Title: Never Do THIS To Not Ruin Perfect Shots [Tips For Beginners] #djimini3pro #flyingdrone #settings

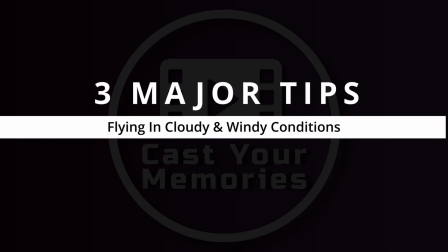(0:00)
Hi, in this video I want to share with you my 3 major tips regarding flying in cloudy and windy conditions, but also how to turn so it looks as smooth as possible. Before we start, make sure to hit the subscribe button to not miss out upcoming videos.
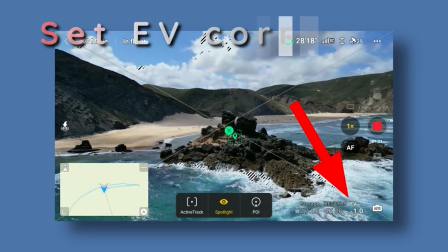(0:17)
Make sure the EV is correctly set to not have too much exposure warnings, black and white stripes.
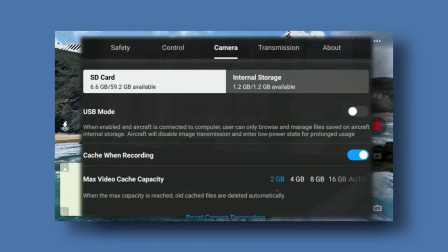(0:24)
If you don't have it, enable it by clicking these 3 dots, then in the Camera tab, search for Overexposure warning.
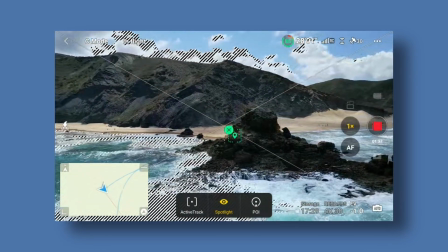(0:32)
In the cloudy conditions, you might have the image overexposed a bit when the sun is shining and too dark when behind clouds.
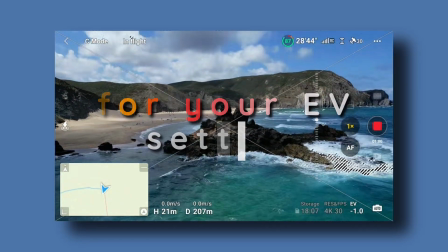(0:40)
You need to find a sweet point of the EV setting.
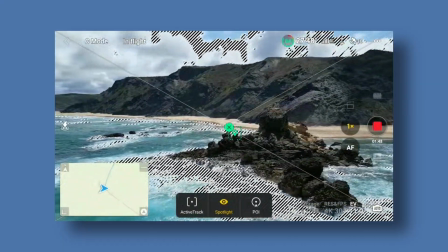(0:43)
For instance here, we have some clouds and waves overexposed when the sun is shining, but that's okay, we can afford that.
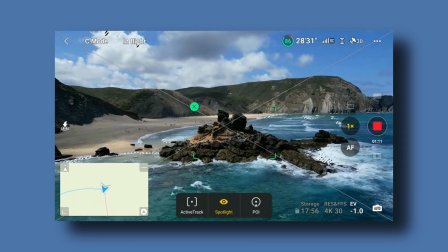(0:50)
Once the sun is behind the clouds, almost all warnings are gone. Also, don't worry if the image is too dark when the sun is behind the clouds.
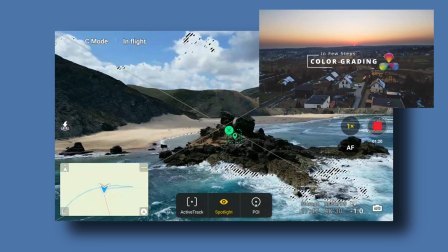(0:59)
In most cases, it can be fixed in post. I have a quick tutorial on how to do it in Davinci Resolve, so check it out also, link in the description.
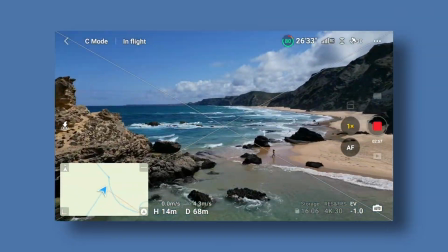(1:08)
But we're not done yet with the exposure, because whenever you have a cloudy day like this,
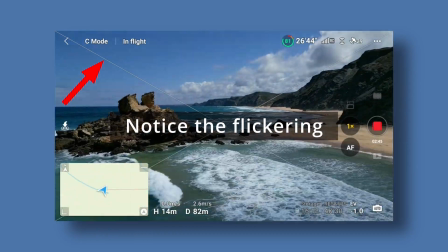(1:13)
or you're flying in a forest where sun is flicking because of the trees' shadows, before you hit the record button,
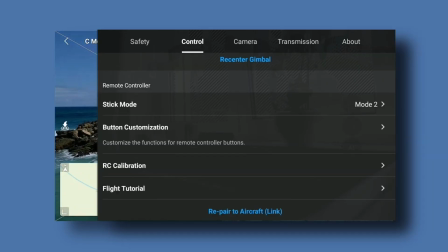(1:20)
make sure you've locked the auto exposure option. I have mine under the C2 shortcut button to have it always at hand.
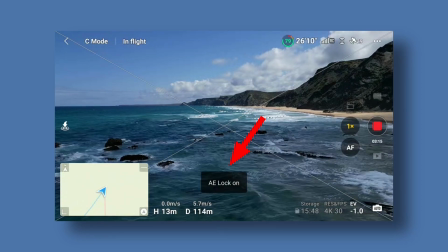(1:28)
It looks much more cinematic when the image is always at the same brightness exposure level,
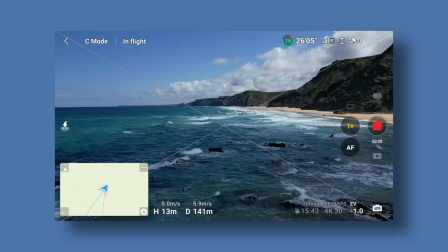(1:34)
even if from time to time some parts of the image are a bit overexposed.
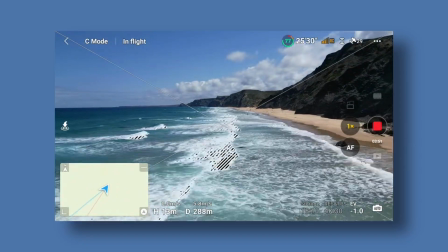(1:39)
And if we play the whole take, it looks consistent and without flicking. Tip number 2 is related to the strong wind.
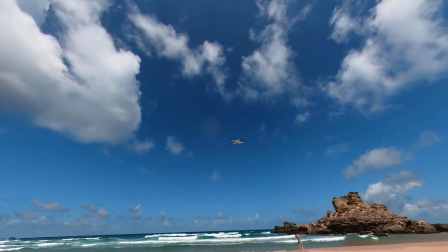(1:47)
By the way, I was surprised how this tiny drone is handling the wind. But when I tried to shoot one of the quick shot, I was unable to select the object.
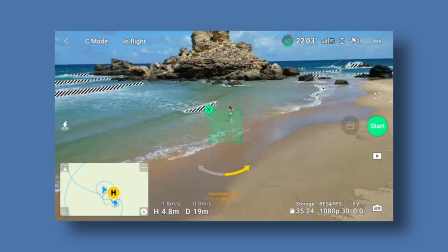(1:55)
I tried several times, it didn't work, probably because of the wind.
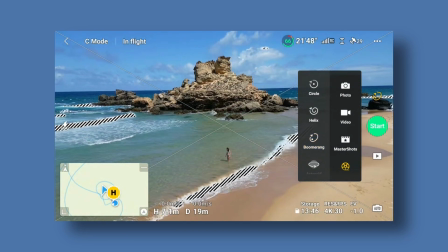(2:00)
So I decided to fly around by myself manually, trying to keep the object in the center.
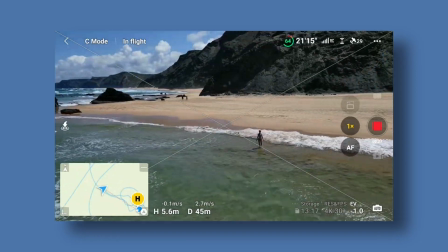(2:06)
The wind was quite disturbing, but overall it was possible.
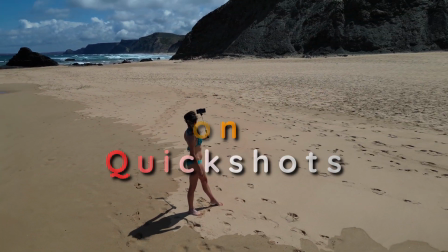(2:10)
So the tip would be, don't rely solely on the quick shot or master shot features.
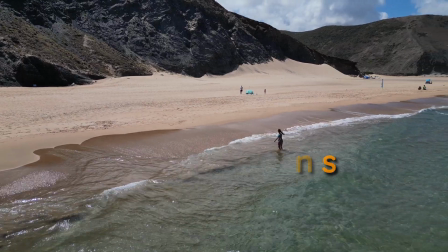(2:16)
Practice flying in different conditions to be confident enough to shoot nice and smooth cinematic images.
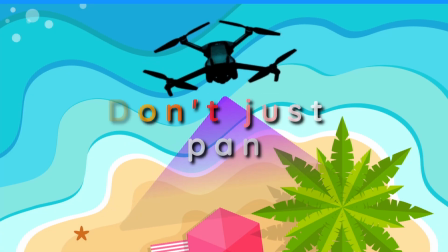(2:24)
If you care about smooth shots, don't hover and pan from left to right. Believe me, you won't use this footage later on.
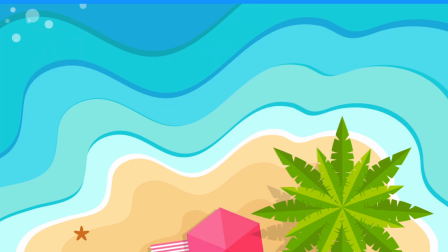(2:31)
The better way to do it is flying sideways and turning at the same time.
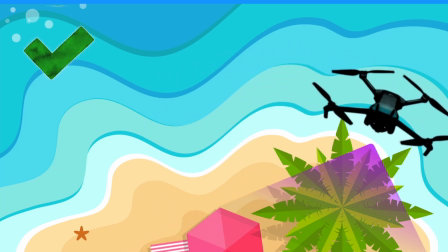(2:35)
You can change altitude also while doing this move. Once you stop moving, do not turn anymore.
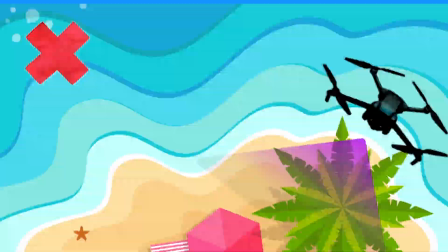(2:41)
It will not look smooth as a whole sequence. Let me show you an example. I'm flying sideways, turning and changing altitude a bit.
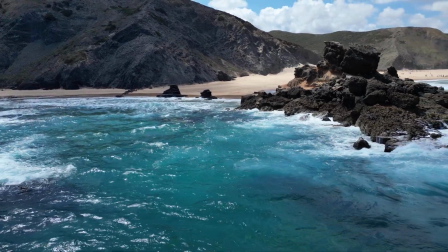(2:49)
Then I stop turning, realize it was not a good idea, and turn right again.
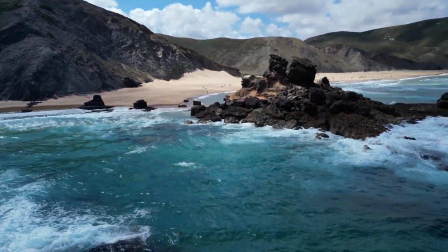(2:55)
If you watch the whole sequence, it's not smooth at all. Of course, you can hide this deficiency in post, applying speed ramp or other fancy transition,
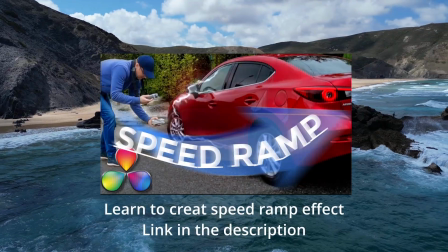(3:03)
but it's always better to shoot high quality material than adjusting it in post.